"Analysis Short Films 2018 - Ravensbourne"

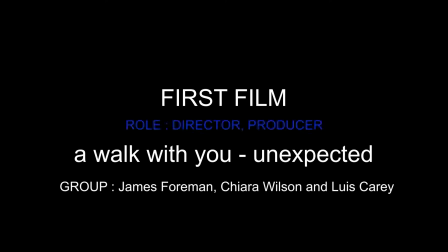In this film we watch a relationship between two people unfold.
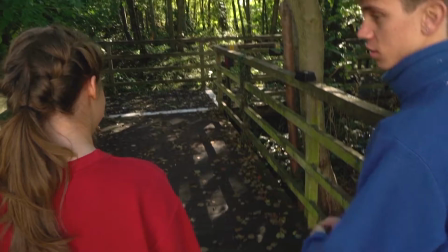The film is shot in one conversation and has flowed over a long time, illustrating how these two had a smooth relationship.
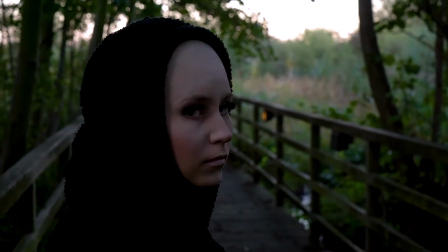In the end we're met with the shock that the woman in the relationship becomes diagnosed with cancer, which later leaves her dead and the man alone to finish off the walk.
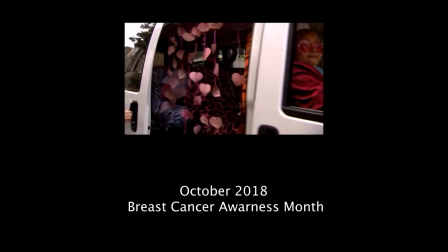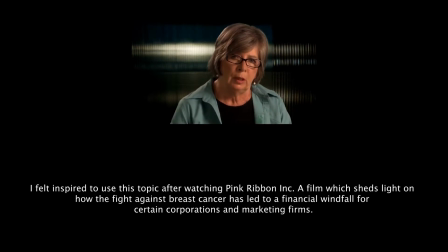There may be more pressure on breast cancer patients to be positive, simply because there's more pressure.
Recognising it was Cancer Awareness Month, I felt it would be a nice touch to incorporate a relevant topic.
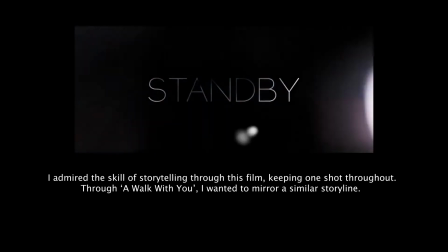I recorded a short film that I watched called Standby, which followed the relationship of two policemen through the story of a montage.
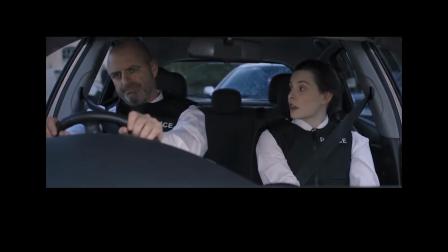I felt this would be a nice way to discover the relationship between the characters in my story.
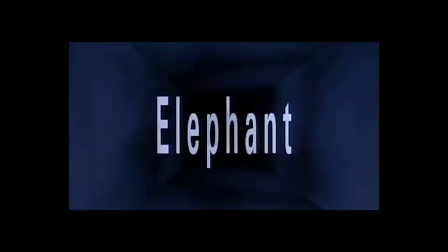Following this, I'd also watched a film recently called Elephant. Now, this film is about a school shooting, but the director had chosen to show the event of the school shooting following events that would happen any other day,
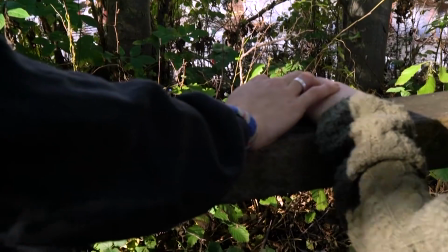which I would like to use in our film to illustrate how cancer can just creep up on us at any time without us really knowing.
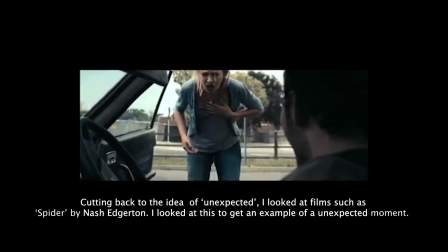I also looked into a short-term head spider to get an understanding of what he could use for unexpectedness.
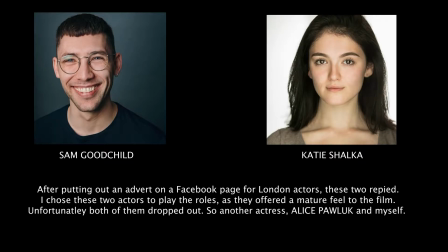Producing-wise, I organised the actors. I was able to arrange both a female and a male actor to join us in the shoot.
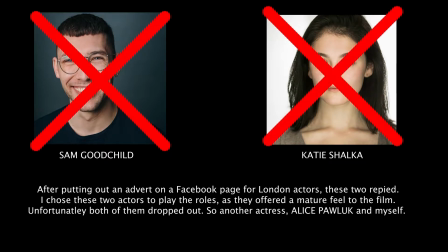Although unfortunately, nearer the time of the shoot, they dropped out. This caused the stress as I was not able to organise two new actors.
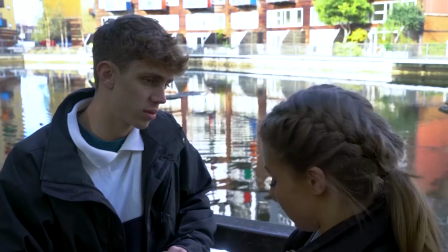I was able to organise a new female actor, Alice Porlock, but then I also had to act in it myself. I felt this really affected my vision and restricted me as a director. When on set, we brought many bottles of water so that actors and crew were always hydrated. They had a guy behind the cameraman to prevent him from falling into water or tripping over.
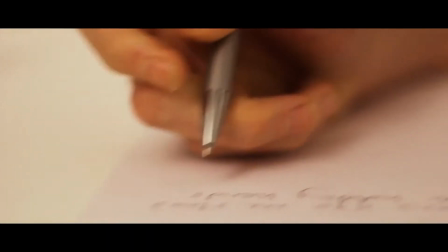This film follows Darren writing a letter to his wife on their 10-year marriage anniversary.
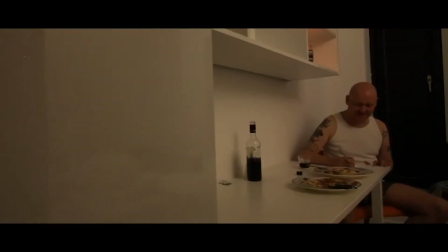In the letter, he reminisces about their wedding and their relationship, including their first kiss.
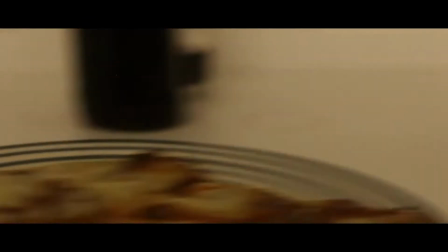At the end of the letter, he changes his tone when he chooses to confess his love for someone else.
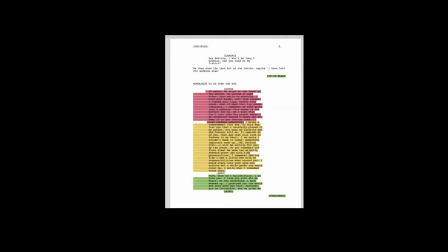I offered my skills in script writing. I began the script writing process but writing one long monologue as the letter and building scenes around that.
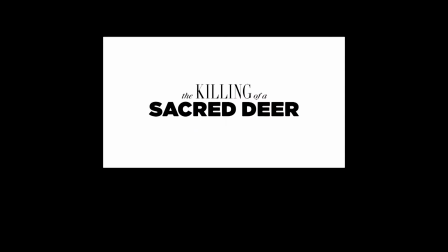After recently watching the film The Killing of a Sacred Deer, I was inspired by the cinematography.
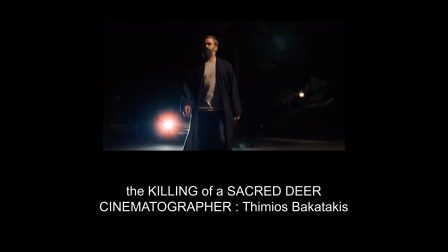This influenced my decisions in my shot list. I wanted to explore the use of dead space.
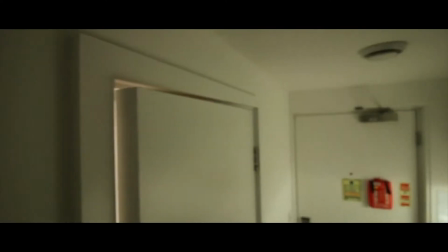As well as this, I also took my time with other shots. For example, the opening shot panned from the shower.
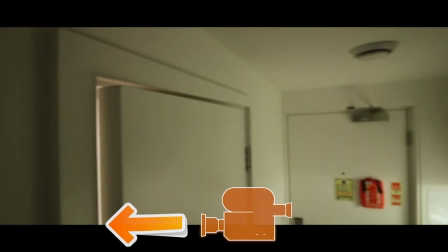I could have easily panned left, taking the shorter route, which would have felt easier on the eyes of the people watching.
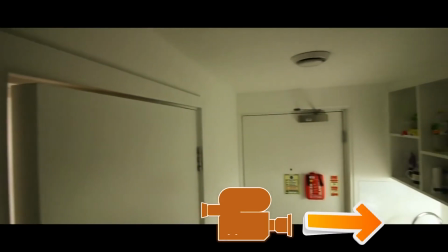In this case, though, I made the decision to pan right, taking a longer way round to reveal my subjects. I felt this made audiences feel uncomfortable. When it came to editing, I decided to use the opening shot into flick with a shot of a church.
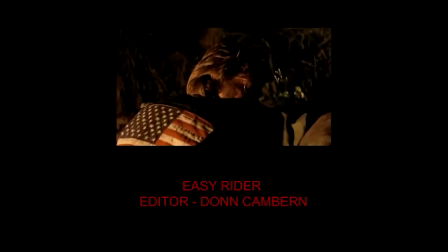I used a technique developed by editor Don Canburn, who edited Easy Rider.
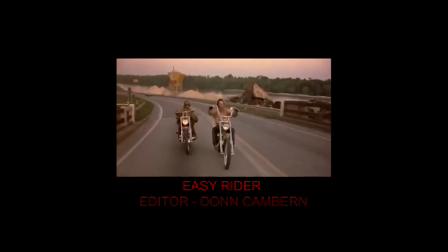He would quickly flash from scene to scene when changing location, creating a form of static.
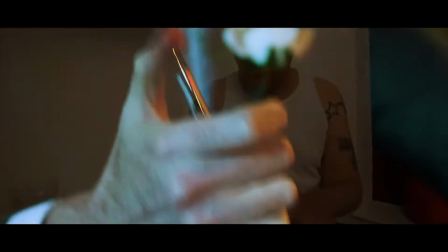In my instance, I wanted to use this technique to further play with the audience's emotions. I continued to do this while transitioning to and from flashbacks,
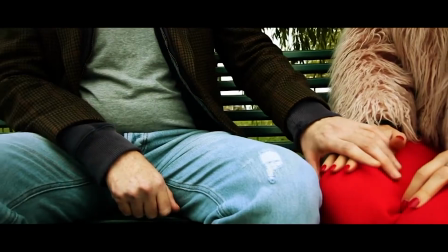giving audiences only a sneak peek of the happy memories, leading them into a false sense of security. When organising the actors, I believe the production side went to plan. To get the actors, I went to the website Mandy, a free online agency for actors.
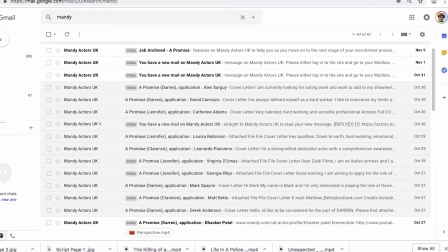We put on an application to people in which we received over 20 offers. When picking our actors, we looked at actors who lived close as we did not want to spend a lot on their travel. When approaching the safety of our actors and crew, we made sure that we were not using lights or other equipment containing long wires.
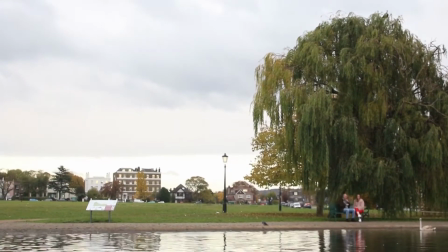We kept the risk of tripping to a minimal. As we were shooting near water on our exterior location, we made sure someone was behind our camera man so that he did not fall in.
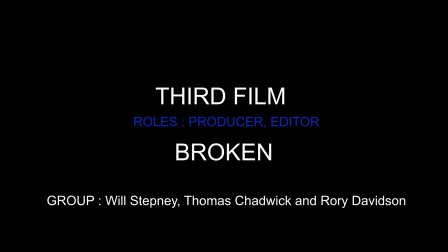In this film, our aim was to demonstrate the effect of World War I on young people.